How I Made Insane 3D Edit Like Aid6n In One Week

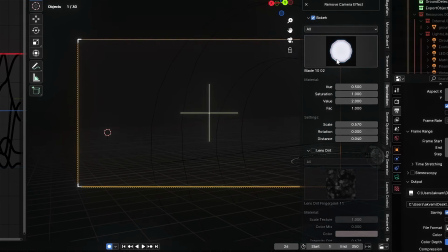Anyway, I used to seriously underestimate camera bokeh, that whole blurry lens effect, and I do it through an add-in called Cam FX.
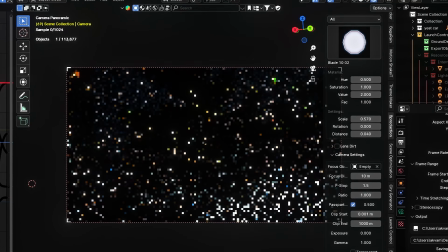Let me show you how it looks. Switching to render mode. See this? Now I turn it off, boom.
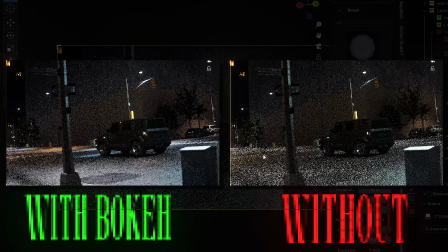Instant change. Maybe it's not a huge difference on first glance, but trust me, it makes the scene feel richer.
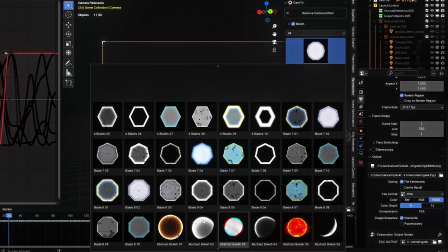There's a ton of lens presets for all sorts of looks, and you can tweak every single detail.
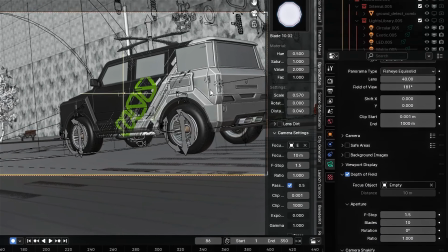Now I want to show you how I handled depth of field. As you can see, I've got my DOF target set to an empty, and I animated that empty to move toward the objects I want in focus.
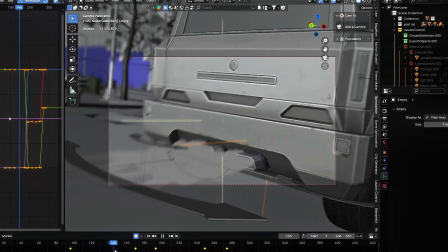So when the camera flies toward the front of the car, the empty moves with it, pulling focus right where I want it.
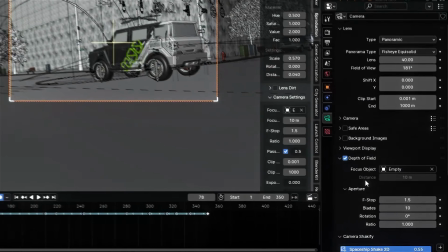Little things like this add a ton of polish. Oh, and I've also got a camera shake modifier going just to add some extra movement.
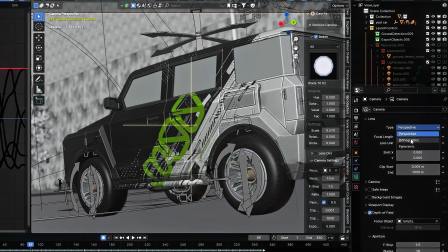Also, the camera I used isn't a regular one, it's set to fisheye equisolid mode. Super sick for realistic fisheye imitation, I totally recommend it.
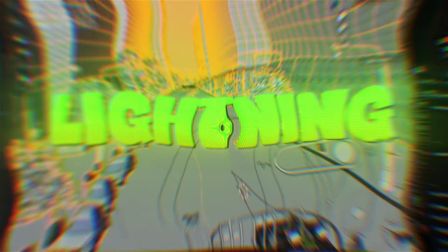That's pretty much all the tricks I used here. As for lighting, this is just the default street lighting from the City Generator add-on.
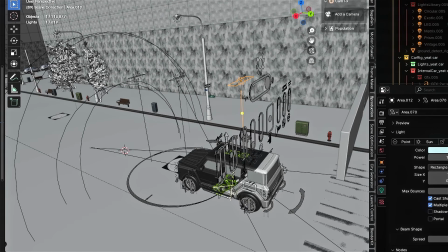I added an extra area light on top of the car and made it follow the vehicle to really highlight it against the regular street lighting.
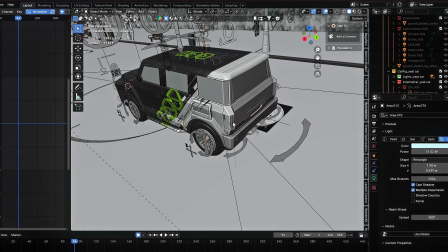I even went a bit overboard and added area lights to every glowing element on the car instead of just slapping an emission shader on the texture.
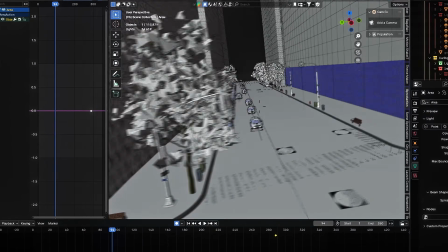And yeah, cars are moving in the background and all that, but honestly, none of that will even show up in the final render. So here's a tip.
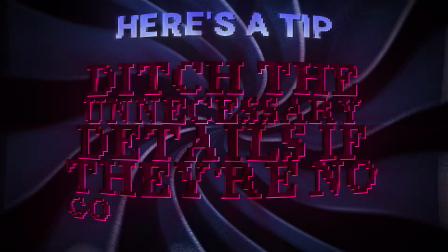Ditch the unnecessary details if they're not going to be visible. Saves your GPU and your sanity.
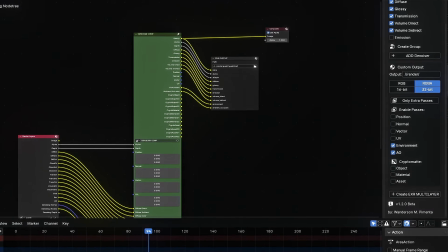Let's jump into compositing real quick. Same setup as before, nothing new here. Let's break down this scene with Yeat.
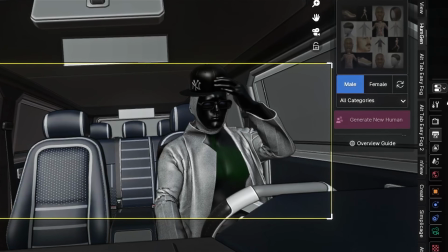Yeah, that's Yeat. If it doesn't look like him, I know. I'll show you how I made the model later and why it turned out this way.
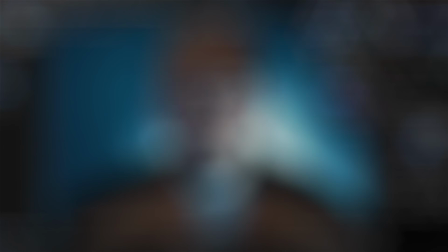I just slapped some accessories on him, a balaclava and a cap, so it kind of looks like Yeat.
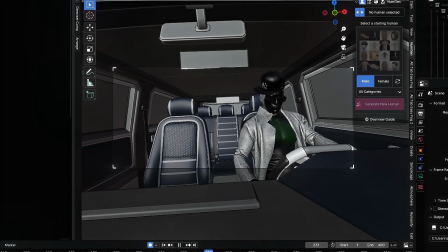The real sauce of this scene, the clothes, or more specifically their animation. Check out how the shirt reacts to the character's movement.
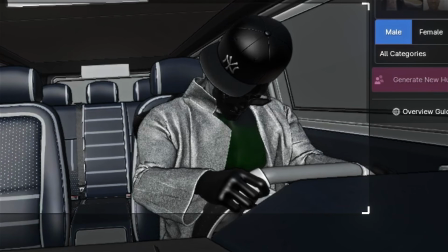Wait bro, what happened to the shirt? Okay, so the shirt animation's gone.
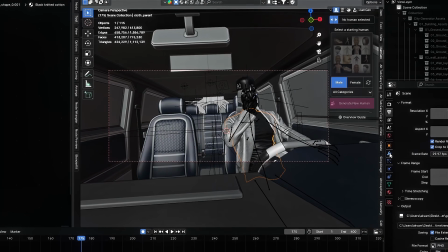Good thing I already rendered the scene, because I spent way too much time trying to export and import the cloth sim from Marvelous Designer properly.
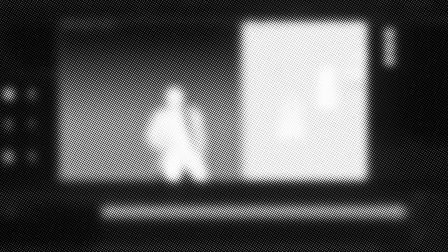I'm not even good at Marvelous, but I'll show you how I managed to get the cloth sim working in a bit.
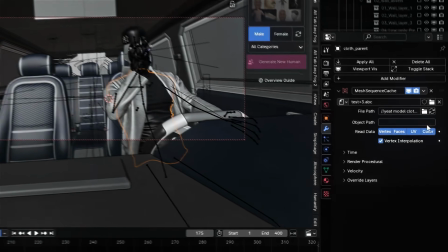Let's just finish this scene first. I tried re-importing the shirt sim, didn't help. Whatever.
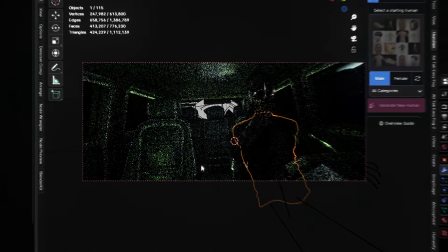Let's see how the scene looks in render mode. Yo, this looks insane, mostly thanks to the lighting.
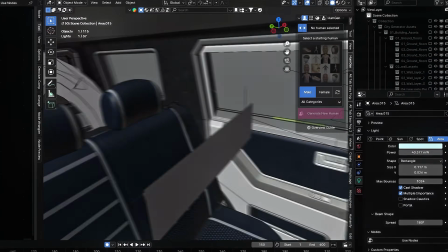I really went all in here, just kept adding light sources until it looked right. No special method, you just gotta feel it.
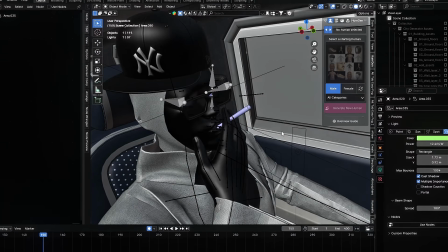Some cool details here too. There's a cigarette, and the best part, animated smoke coming from it.
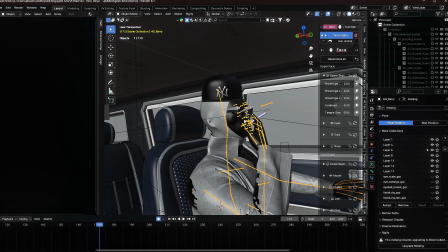I just took a volumetric smoke loop, parented it to the SIG, and then parented the SIG to one of Yeat's armature bones.
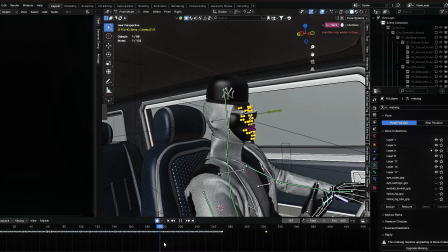The character animation took me a while. Even though it's not super realistic, I tried to make it feel clean and polished.
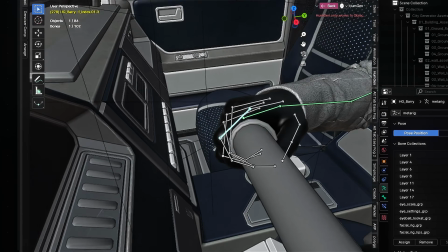Like here he grabs the steering wheel, and I made sure the hand actually wraps around it properly. Little things, but they matter.
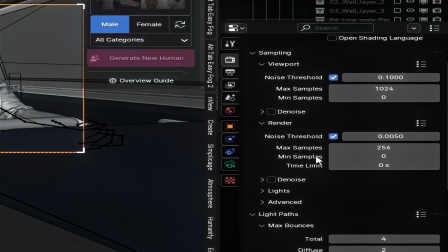Nothing new with the render or scene settings, same as before, all in 4K.
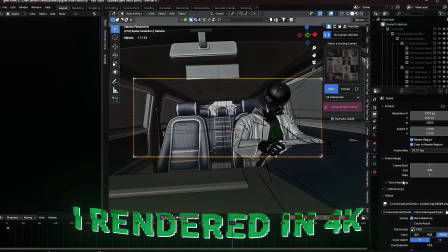Actually, yeah, forgot to mention, I rendered all scenes in 4K just to reduce blur and keep that crispy quality.
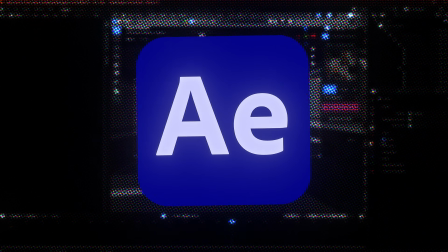But in After Effects, during final editing, I scaled everything down by 50% anyway.
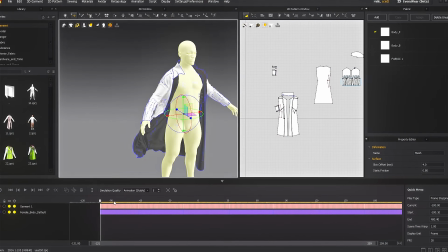Let's jump into Marvelous Designer real quick. I won't stay here long because, honestly, I don't even fully know how to use it.
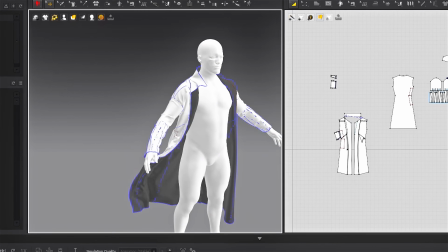Here's our character in an A pose. I rolled the animation 100 frames back in Blender and exported him like this, just static in an A pose.
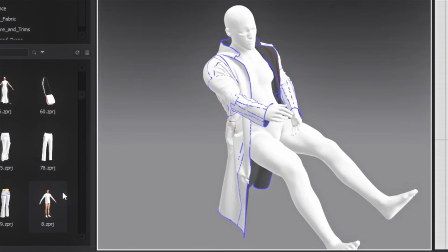Didn't tweak anything else, just grabbed a random cloak from my asset library, struggled to put it on Yeat, smashed that animate button, and after like 20 tries it finally settled okay.
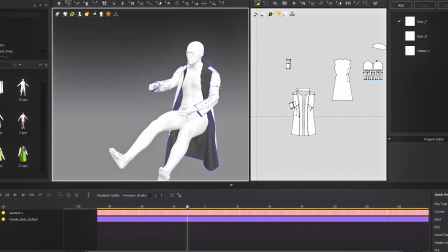Exported the animation in Point Cache 2 format. As for materials, did all that in Blender. Next scene, the eye scene.
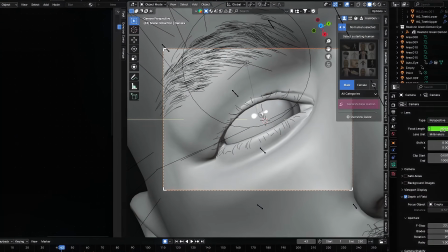Personally, I think this is the cleanest one, mostly because of the editing, not the 3D. But there's some 3D sauce too.
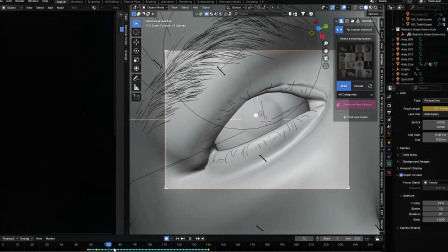The camera animation is stupid, simple, just to zoom in at a certain moment. In render mode, it looks like this.
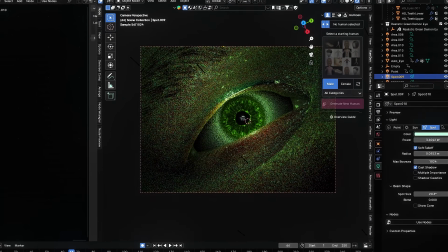Dope. That part where the eye turns green is cool too. How I made it? I just slapped in an auto eye add-in and animated the shader.
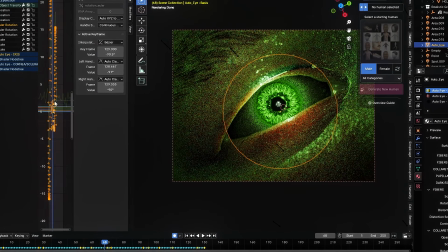It's really flexible and easy to tweak. Besides the camera animation, the eye itself is animated, and not gonna lie, looks kinda realistic.
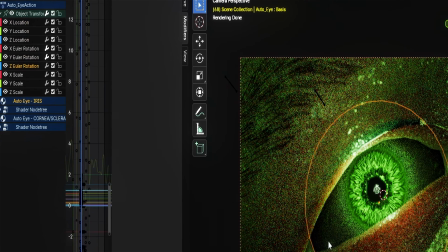To push the realism, I added a bit of shake on random constants, like rotation X. Behind the camera, the scene looks like this, super simple.
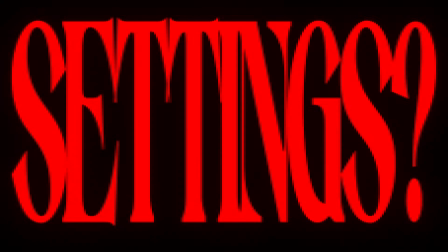I just grabbed some random model, doesn't even matter. Settings? Nothing new, just my usual optimized flow.
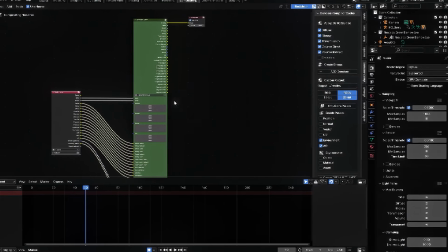And again, the King compositing doesn't change. I've got my go-to setup and I just stick to it.
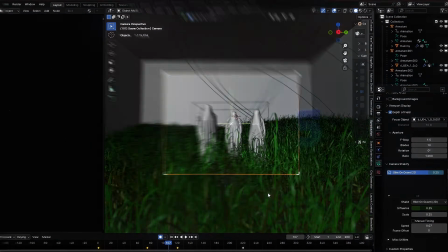I lost count which scene this is now, but it's the final one.